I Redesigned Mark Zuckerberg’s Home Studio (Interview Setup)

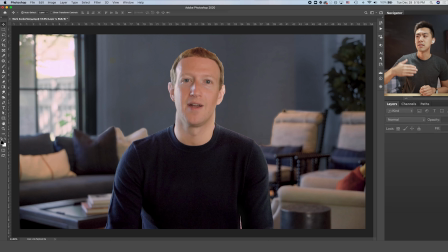[16:31]
And then after that, we've gone ahead and added some of the lighting effects that you would normally want to see once you've had like a team of people in Hollywood design the shot for, say, a documentary interview or something. And so when people see this, it's an immediate wow factor.
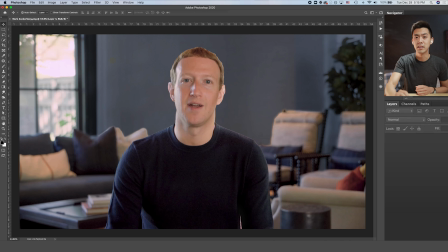[16:47]
They often don't, again, know why they think it looks better, but it does. Next, we've gone ahead and changed his shirt. And so it's a little bit dark. It's a little bit difficult to see, and so therefore he feels like a floating head in this shot.
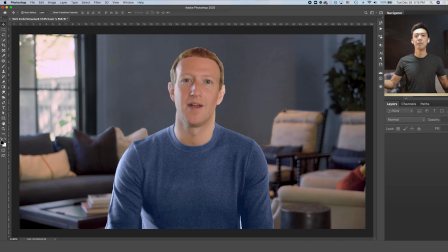[16:59]
But now when we've changed the brightness of it, now, bam, it's a lot easier for you to make out exactly what you're looking at. And also, I think this also makes Mark look a little bit more personable and a little bit more like a guy you want to have a beer with, right?
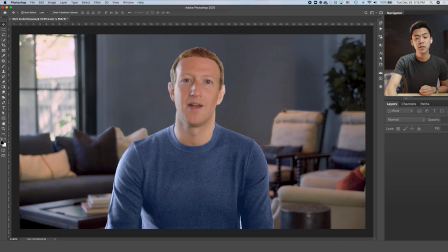[17:14]
And so that is a huge thing that I think people often overlook too. How you're presenting yourself isn't just what you're saying. It's every downstream choice you make resulting in your clothing choice, your background choice, the decorations you put in your background, and all that stuff.
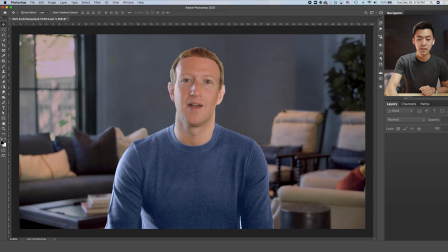[17:29]
All right, and then after this, we also went ahead and we reduced the brightness actually of this wall here, the window, sorry. And then we added the tree and the lamp in the background.
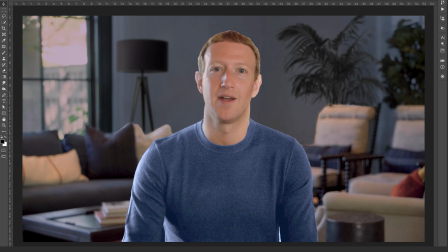[17:43]
And so again, this fills in some of this empty space that he's got and really makes his home feel like a much more inviting space rather than just a blank warehouse looking section of wall behind him. And so I think all that's left to do now is to add a little bit of these color effects that you normally see in professional documentaries or say masterclass or whatever it is that you're creating.
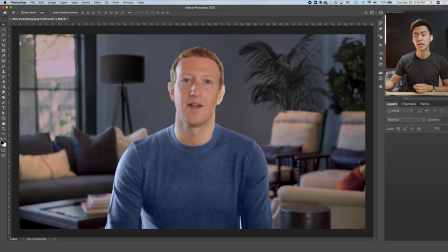[18:08]
And keep in mind, this happens in the video editing process, but can also be done in the Zoom phase. So if you want to have nice crafted colors in a Zoom call, you can actually run
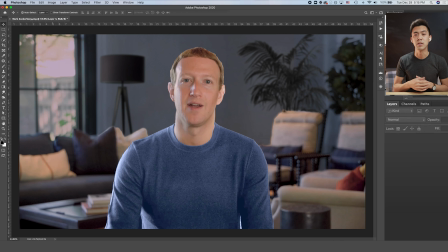[18:21]
your video feed through some software like OBS or Ecamm, put on what's called a LUT, a lookup table. It's just a color preset. It's like a filter. You can run your Zoom stuff through this kind of filter to get these effects.
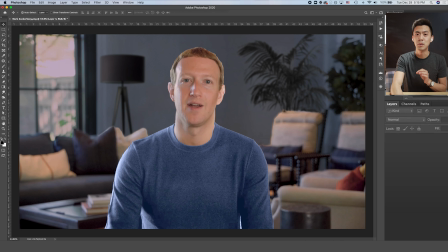[18:35]
So even though I'm doing this in Photoshop, keep in mind, this is totally doable in your actual video setup scenario, right?
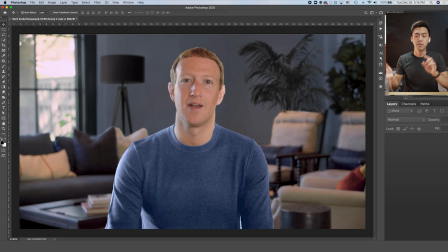[18:42]
I'm just simulating what you would be doing in real life. Before we do that, I need to tidy up this edit a little bit. I wanna make sure we've gotten all the edges correct.
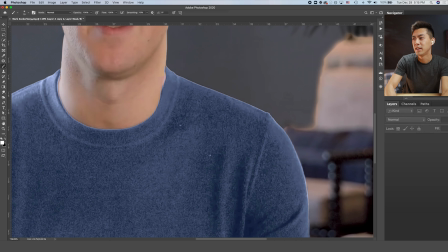[18:55]
And also, super minor thing, make sure you've got clean clothes when you're on camera. Just wanna, you wanna make sure that there's not these little tiny stains or little, in this case, lint he's got on his shirt, but no big deal.
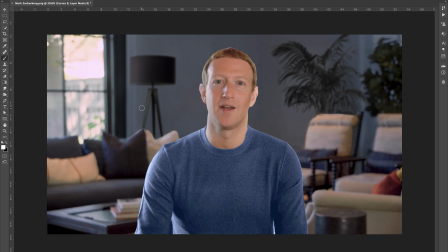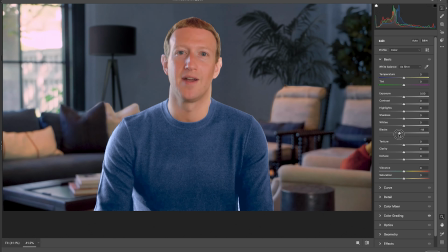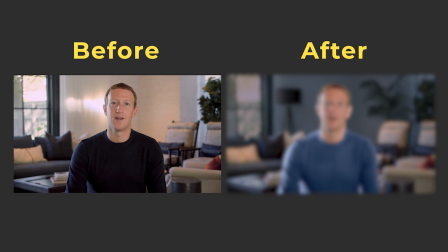[19:21]
All right, so that's that. This is the before once again, and compare that to the after where we've made a whole bunch of changes.
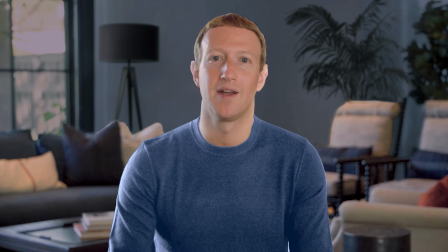[19:29]
Once again, all changes that you can make in your own studio space as you make your decisions for how to set up your filming setup at home. I hope you enjoyed this. I hope you learned something. Again, all of these things that we went through are just little tiny bits of tools in your toolbox that when you combine together can really create an effect that you can be proud of, and kind of have that shield of confidence, that suit of armor, right? When you're stepping on camera, it helps you to feel a little bit more confident in what you're bringing to your audience, and know that it is of value and that it will get their attention, and hopefully get your videos a little bit less overlooked when you put them online, because people see that intrinsic indicator of quality and they know that your content is going to bring something of value to them. And I'm really glad with how it turned out. And so if you enjoyed this, definitely let me know in the comments and we'll make more of these videos for you all, and suggest any other videos or links to other interviews that you think we can also do a better job of too. If there's any specific person's interview setup or anyone's setup in general that you would like us to redesign in this way, definitely check out some more of these other videos that we have on the topic.